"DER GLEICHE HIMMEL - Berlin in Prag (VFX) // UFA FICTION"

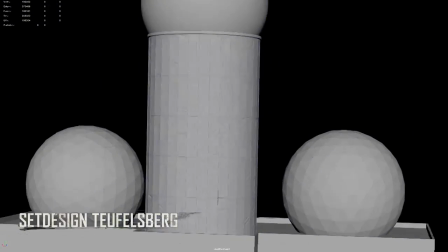Zum Teil haben wir auch hier die Radarkuppeln sehr detailliert nachgebaut mit sogenannter Kloss-Stimulation, das heißt,
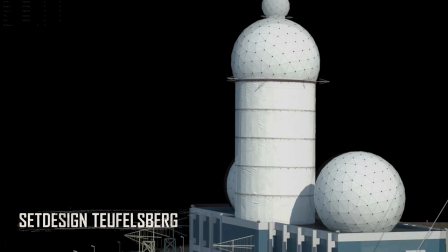dass sich die Oberflächen tatsächlich auch im Wind bewegen. Alles basierend auf Drohnenaufnahmen, die wir vor Ort am Teufelsberg tatsächlich hergestellt haben und durch unser Computermodell dann ergänzt haben.
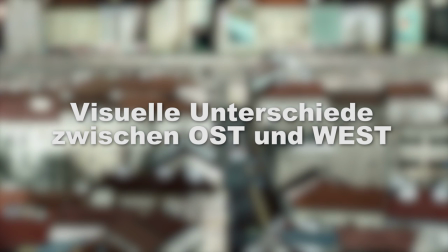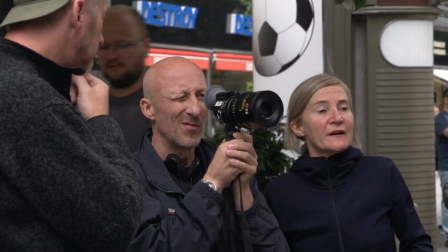Oliver Hirschspiegel war auch sehr wichtig, dem Zuschauer immer wieder zu vermitteln, in welchem Teil Berlin wir uns befinden.
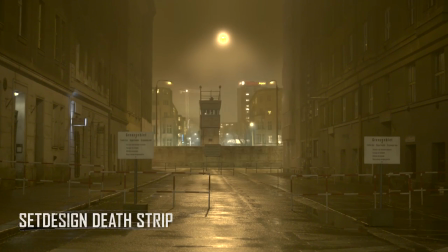Wir haben daran gearbeitet, den Osten eben immer orangefarbiger darzustellen, wie es eben damals war,
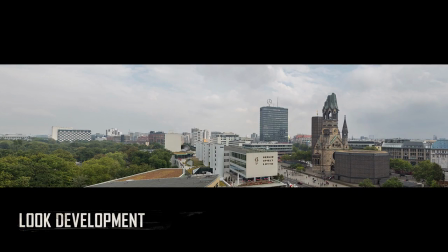da es dort hauptsächlich diese orangefarbenen Lichtquellen gab, während der Westen sehr viel weißeres, moderneres und bunteres Licht beinhaltete.
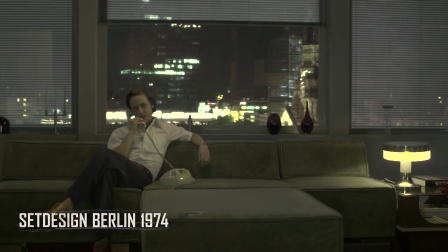Außerdem sollte der Westen immer einen Anteil von Werbung auf Brandwänden sozusagen darstellen,
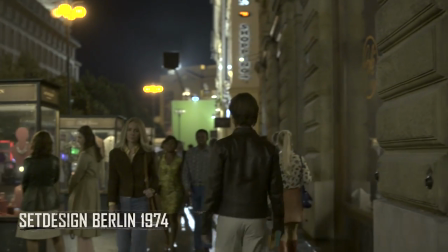um klar zu definieren, wo ist der Westen und wo ist der Osten. Der Osten wiederum ist immer ein bisschen älter und schäbiger, während der Westen immer ein bisschen moderner und bunter rüberkommt im Film.
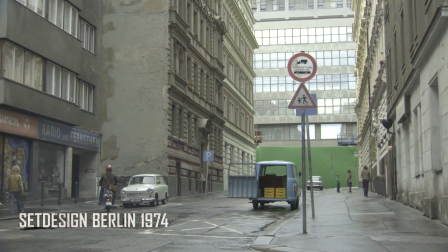In dieser Szene sehr schön zu erkennen, dass wir auch digitale Hintergründe eingesetzt haben,
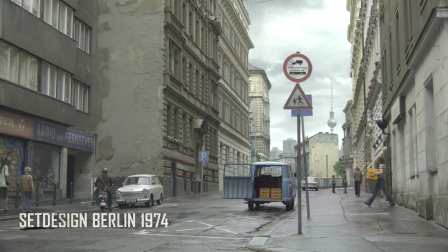um dem Zuschauer immer zu vermitteln, wo wir uns gerade aufhalten, im Westteil oder im Ostteil.
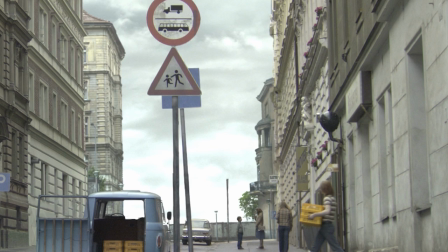Hier ein gutes Beispiel für den Osten, indem wir einfach den Funkturm, den Alex im Hintergrund sehen.
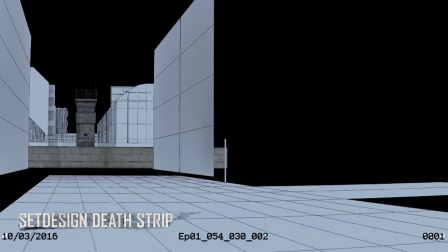In dieser Szene sieht man sehr schön, dass wir immer wieder Straßenzüge ergänzt haben mit der Mauer, der Teilung der Stadt sozusagen.
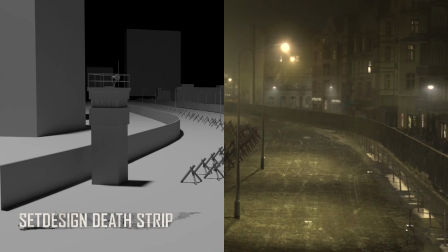Das haben wir in ganz vielen Einstellungen gemacht, wo man immer wieder sehen muss, wir haben eine geteilte Stadt.
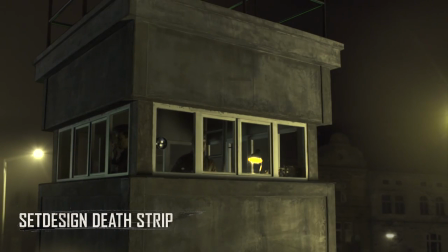Und mittels unserer 3D- und 2D-Technik am Computer wurden dann der Grenzstreifen,
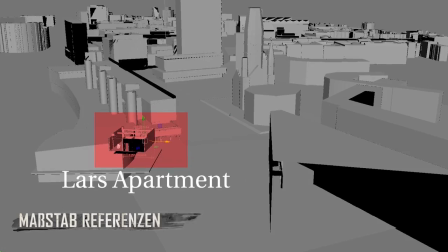die Mauer, die Wachtürme immer wieder in Szenen eingesetzt.